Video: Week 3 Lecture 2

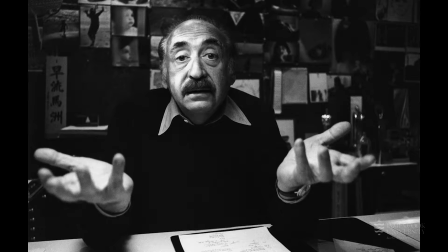[0:09]
During the 1950s, American graphic design pioneer Saul Bass became the movie industry's leading film title designer,
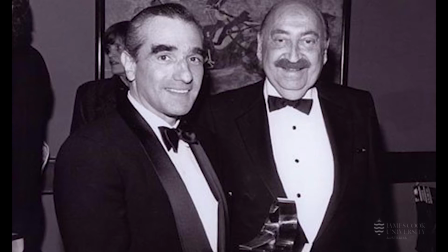[0:15]
working with directors such as Alfred Hitchcock, Martin Scorsese, Stanley Kubrick and Otto Preminger. Prior to Bass, it can be said that film titles were really in their infancy.
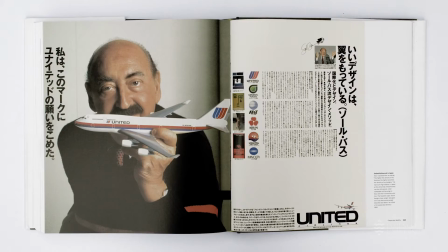[0:25]
Bass became an incredibly influential figure on the world of both graphic and dynamic media design, creating a range of media beyond title sequences.
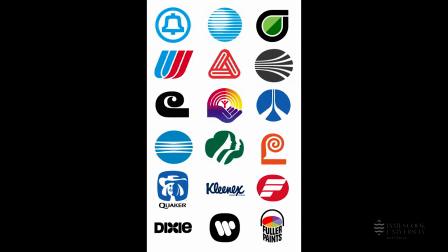[0:34]
A key quote from Bass to set the tone of this lecture, Design is thinking made visual.
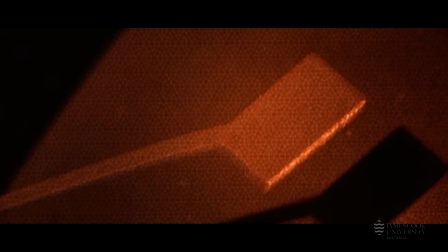[0:41]
Bass is best known for his film title sequences from the 1950s through to the 1970s,
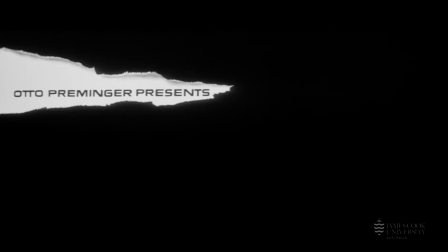[0:46]
but his experience in motion graphics and graphic design was spread over a 60-year time frame.
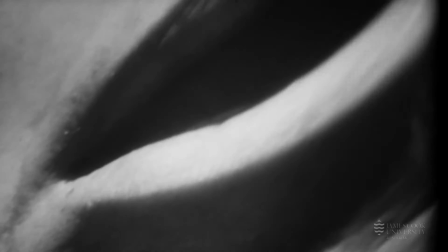[0:51]
So by way of introduction, let's have a look at one of his early iconic title designs,
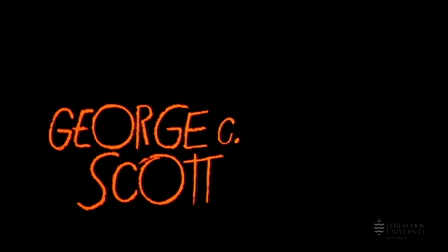[0:56]
and then we'll go back and explore his work as both graphic designer and motion graphic designer.
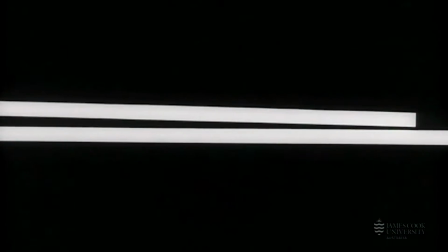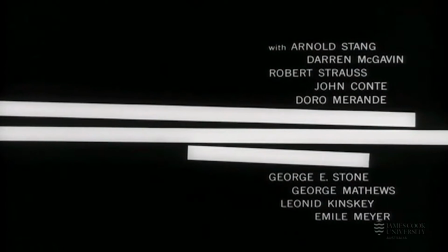[1:08]
So first up is The Man with the Golden Arm, directed by Otto Preminger from 1955.
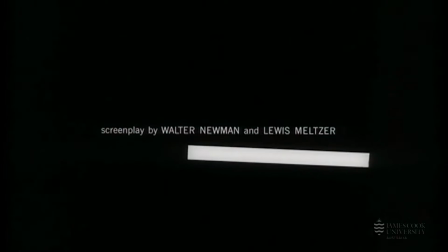[1:14]
This was Bass' breakout work and has become a landmark in film title design.
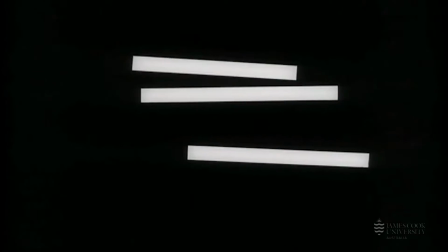[1:18]
Bass said of this sequence that he wanted to express the story in some metaphorical way and to create a mood that reflects the underlying core of the film.
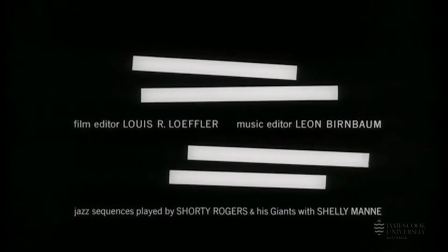[1:26]
Bass said, and I quote,
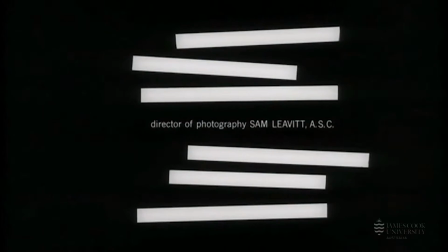[1:29]
I saw the title as a way of conditioning the audience so that when the film actually began, viewers would already have an emotional resonance with it.
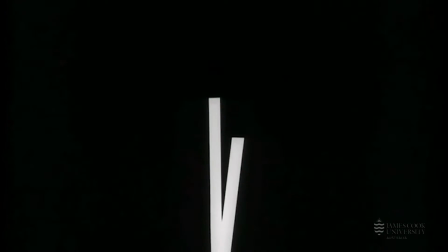[1:39]
Man with the Golden Arm is about heroin addiction, a massively taboo topic at the time in America.
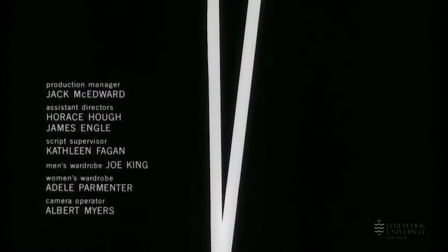[1:44]
For the titles, white bars move through vertically and horizontally against a black background, creating a spare gaunt mood.
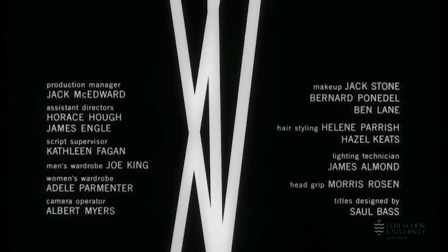[1:52]
The distorted, disjointed arm,
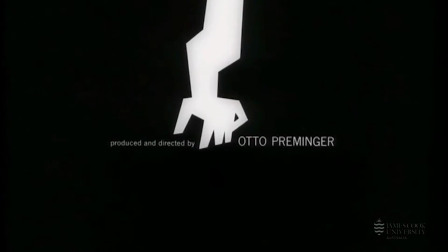[1:55]
with its jagged form expressing the disembodied and jarring existence of the drug addict is the symbol that ties both the moving image titles films,
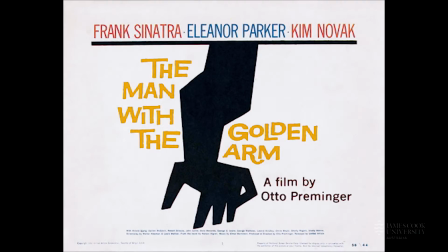[2:02]
and the print and poster designs that Bass did together.
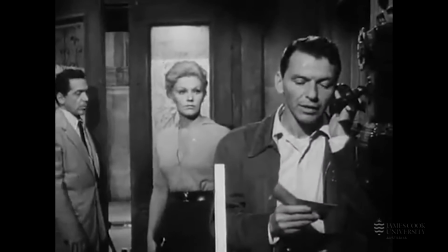[2:06]
And throughout his career, Bass used suggestive and metaphorical images as storytelling devices for priming the audience.
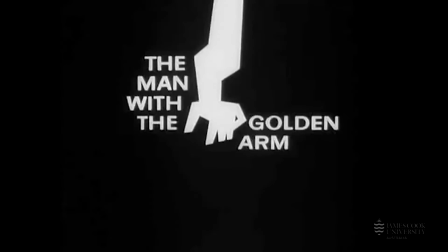[2:13]
For example, the jagged arm of Man with the Golden Arm foreshadows the schizophrenic mindset of the main character.
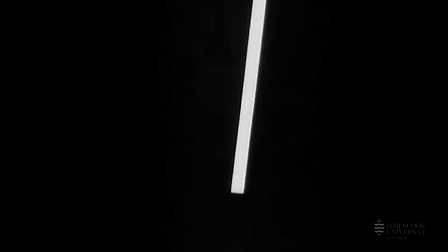[2:20]
The director Otto Preminger loved this title sequence so much that when the film was sent out to cinemas,
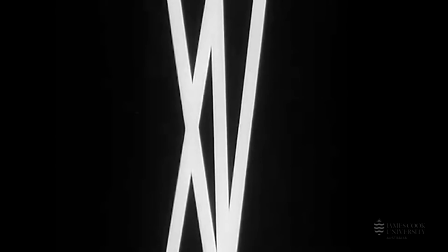[2:25]
a note was attached instructing the projectionist to open the curtain before turning on the film,
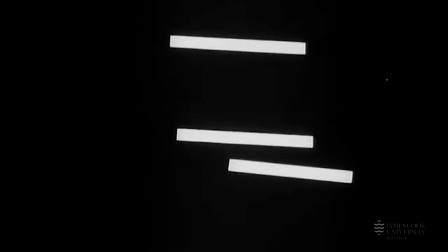[2:30]
so that the full title sequence would play out on the screen. As I said in the lecture on B-movies, often projectionists would not pull the curtains back until after the title sequence was over,
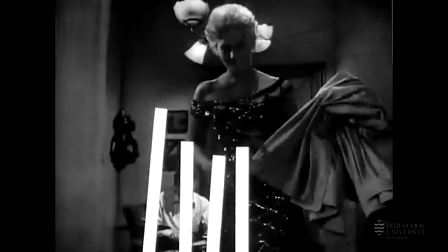[2:40]
so this was another small step forward in ensuring that this form of design gained further recognition.
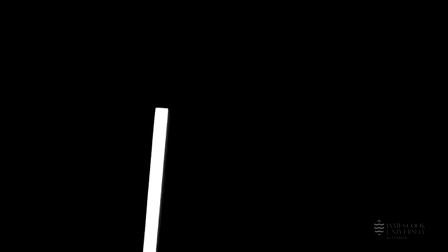[2:46]
I mean, now at least it was visible. But more than that, the title design became the central branding identity of the film.
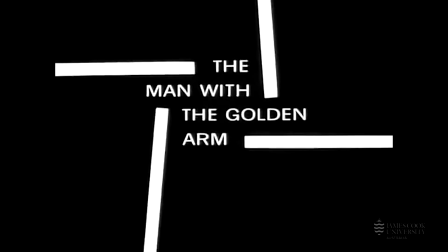[2:53]
And in the case of The Man with the Golden Arm, it wasn't an actor from the movie on the poster.
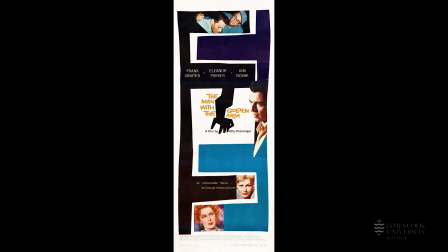[2:59]
It was the abstract jagged arm. It was featured on all playbills and posters and billboards around Los
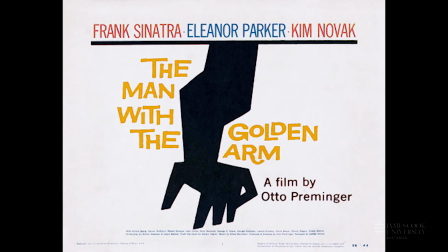[3:06]
Angeles and the effect was immediate and the influence of this design was enormous as will be seen later. And while many describe Bass as the inventor of motion graphics, he was more than that.
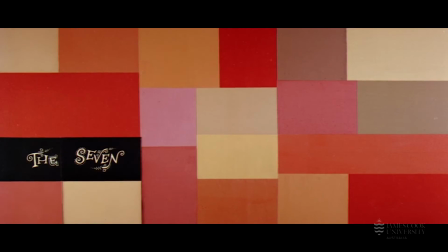[3:15]
He created identities for movies, a whole brand.
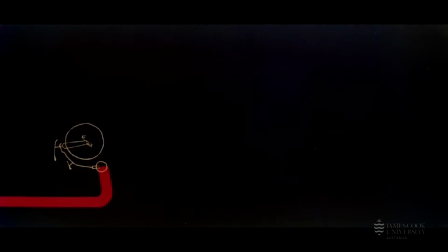[3:18]
When Bass worked for film studios, he offered them a package, main and credit titles, a symbol or a trademark for the film,
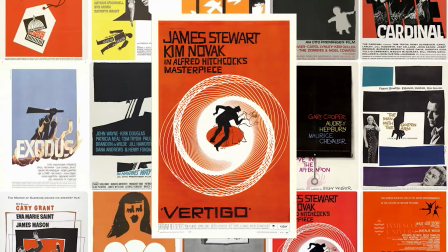[3:26]
a screen trailer, posters, half sheets, one sheets, three sheets, six sheets,
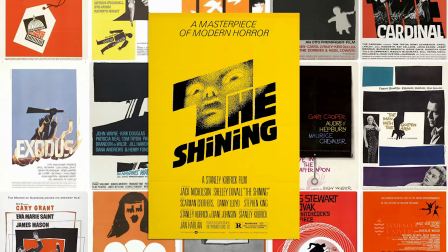[3:31]
24 sheets for the different sizes for advertising, an insert, lobby cards, a window card, trade ads, magazine ads.
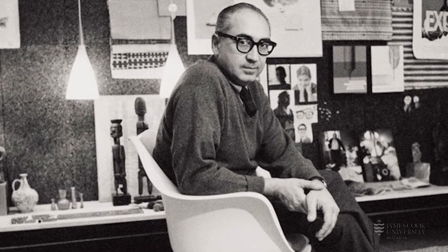[3:38]
One single designer who was responsible for the look and feel of the entire marketing campaign of the film.
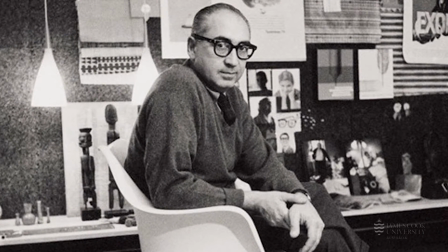[3:45]
And this integrated approach to design was something that Bass came to early on when he studied with Georges Kepes at Brookland College in 1944 and 1945. Kepes, I mentioned in a previous lecture, he was one of the students of the Bauhaus teacher, Laszlo Mohilinahi.